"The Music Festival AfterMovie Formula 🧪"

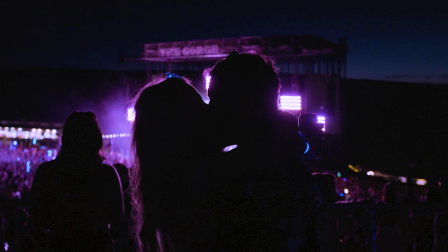To find these moments, be approachable, empathetic, and non-disruptive, and let people share their experiences with you.
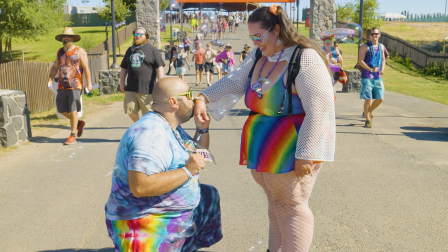I was even lucky enough to capture a marriage proposal on the first day of the fest. Now that we've discussed the most important parts that make festivals so special with tips 2 and 3, it's time to shift our focus to another important part of the festival experience, the heart-pounding performances by the artists themselves.
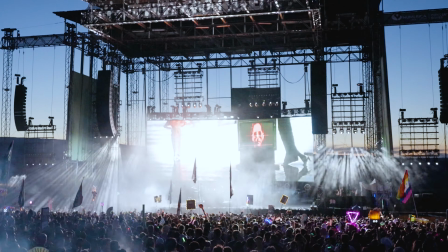Whether you have stage access or not, when filming an aftermovie,
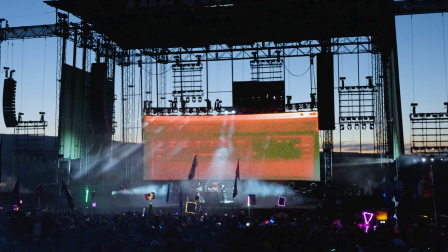you need to focus on those epic moments when the crowd is fully engaged and the artist is in their element. And
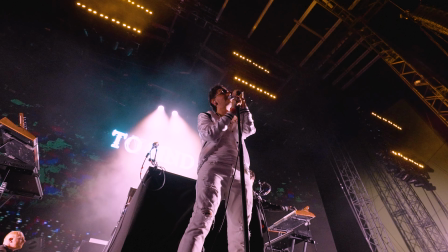if you're tasked with only capturing after-movie footage and not raw clips of an artist, you don't necessarily have to worry about audio as much, since an after-movie generally has a song playing over the footage. Same as before, here are some noteworthy shots that I captured that you can use as examples or inspiration.
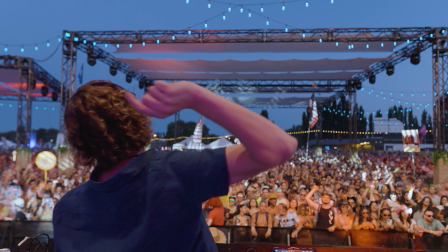The artists vibing and having a good time on stage, their infectious energy and enthusiasm as they perform, radiating their passion for the music.
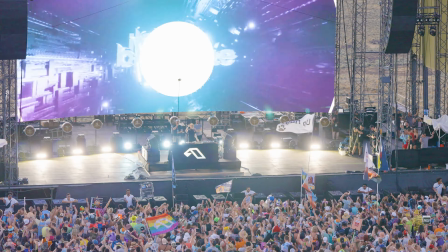Capture audience reactions with the artist in frame. And on the same note, capture wide shots to showcase the massive crowd.
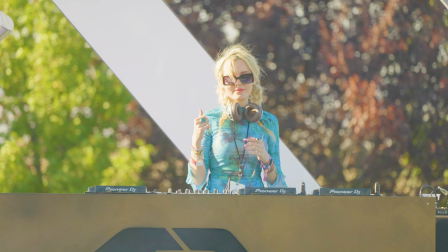Switch things up by getting a close-up of the artist with a telephoto lens.
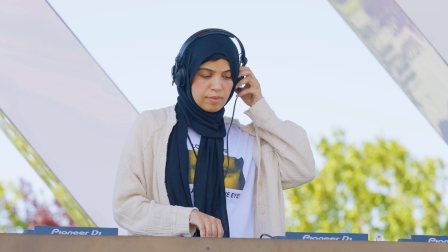This is a completely juxtaposed and intimate look at an EDM DJ, something you don't see often and can easily be utilized for an aftermovie.
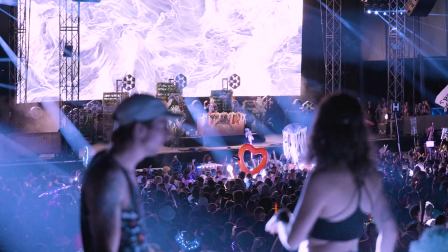Continuing with the unique compositions and angles, don't be afraid to try out new and visually striking compositions. And lastly, production highlights. If you know Above and Beyond, you know one of their gimmicks is typing heartfelt and motivational messages on screen in real time.
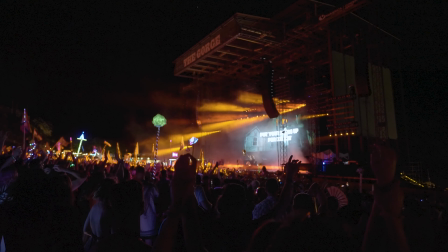This coincides with the branding tip I mentioned earlier. If the artist that you're filming has a gimmick like this, make absolutely sure that you're capturing it.
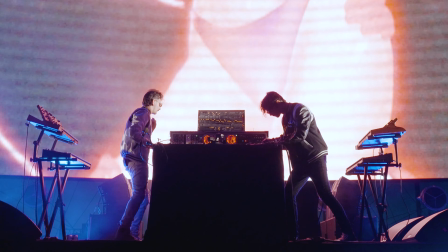The diversity in shots, angles, and artists themselves will allow your aftermovie viewers the opportunity to fully immerse themselves in the beautiful,
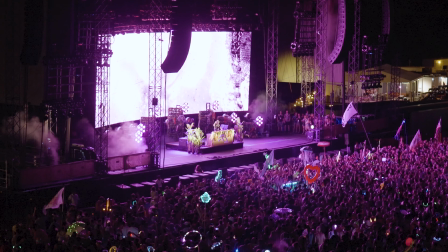intense, yet organized chaos that is a music festival.
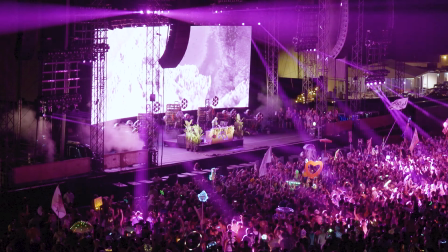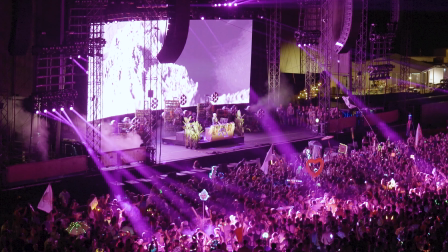And now, saving my best tip for last. Stage your shots. You're going to save so much time simply asking people to pose or dance for the camera instead of waiting for the magic to happen. And when you watch a fully edited aftermovie as a viewer, it's really difficult to even notice.
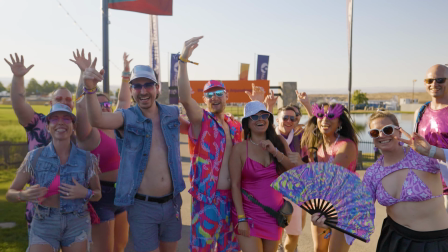I mean, a shot like this is obviously staged. They were already excited coming in, but I told them to cheer and face the camera.
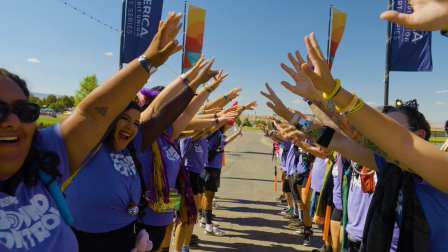But this shot is staged too. And even this. I'm the only one walking through the human tunnel right now.
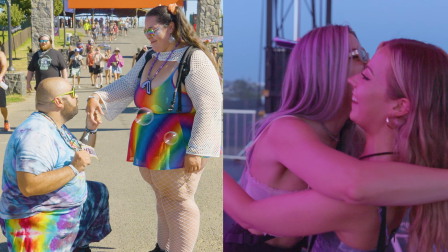I don't even think the gates were open yet. Would you believe me if I said these shots were staged as well?
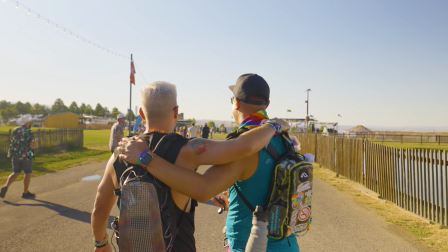The idea here is that you don't want to run around waiting for a cool moment to happen when you can save so much time by simply staging it yourself. You're already going to be at a calorie deficit for the entirety of the festival, especially if it's during the summer.
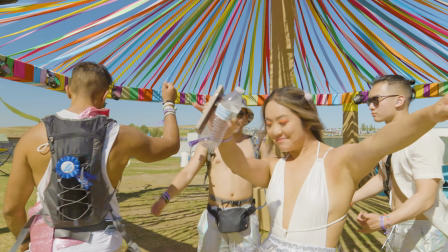So work smarter, not harder, and stage your shots if the opportunity arises. Thank you for watching, liking, and subscribing, guys. I really hope you enjoyed this video as much as I did creating it.
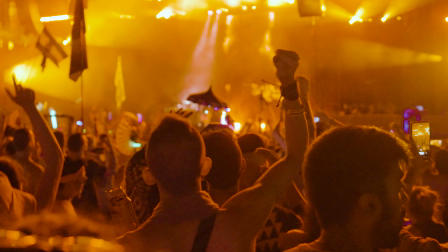More importantly, I hope you gained value from it. And if I can leave you with one last tidbit about this topic, it's not just about filming what's right in front of you.
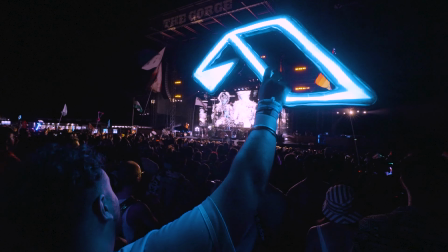It's about capturing a festival's soul and essence. Walk straight into the crowd, explore all of the various activities taking place,
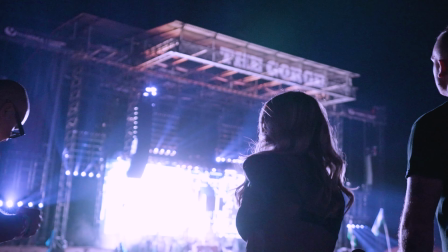and always be on the lookout for those magical, yet epic moments that will make your aftermovie unforgettable.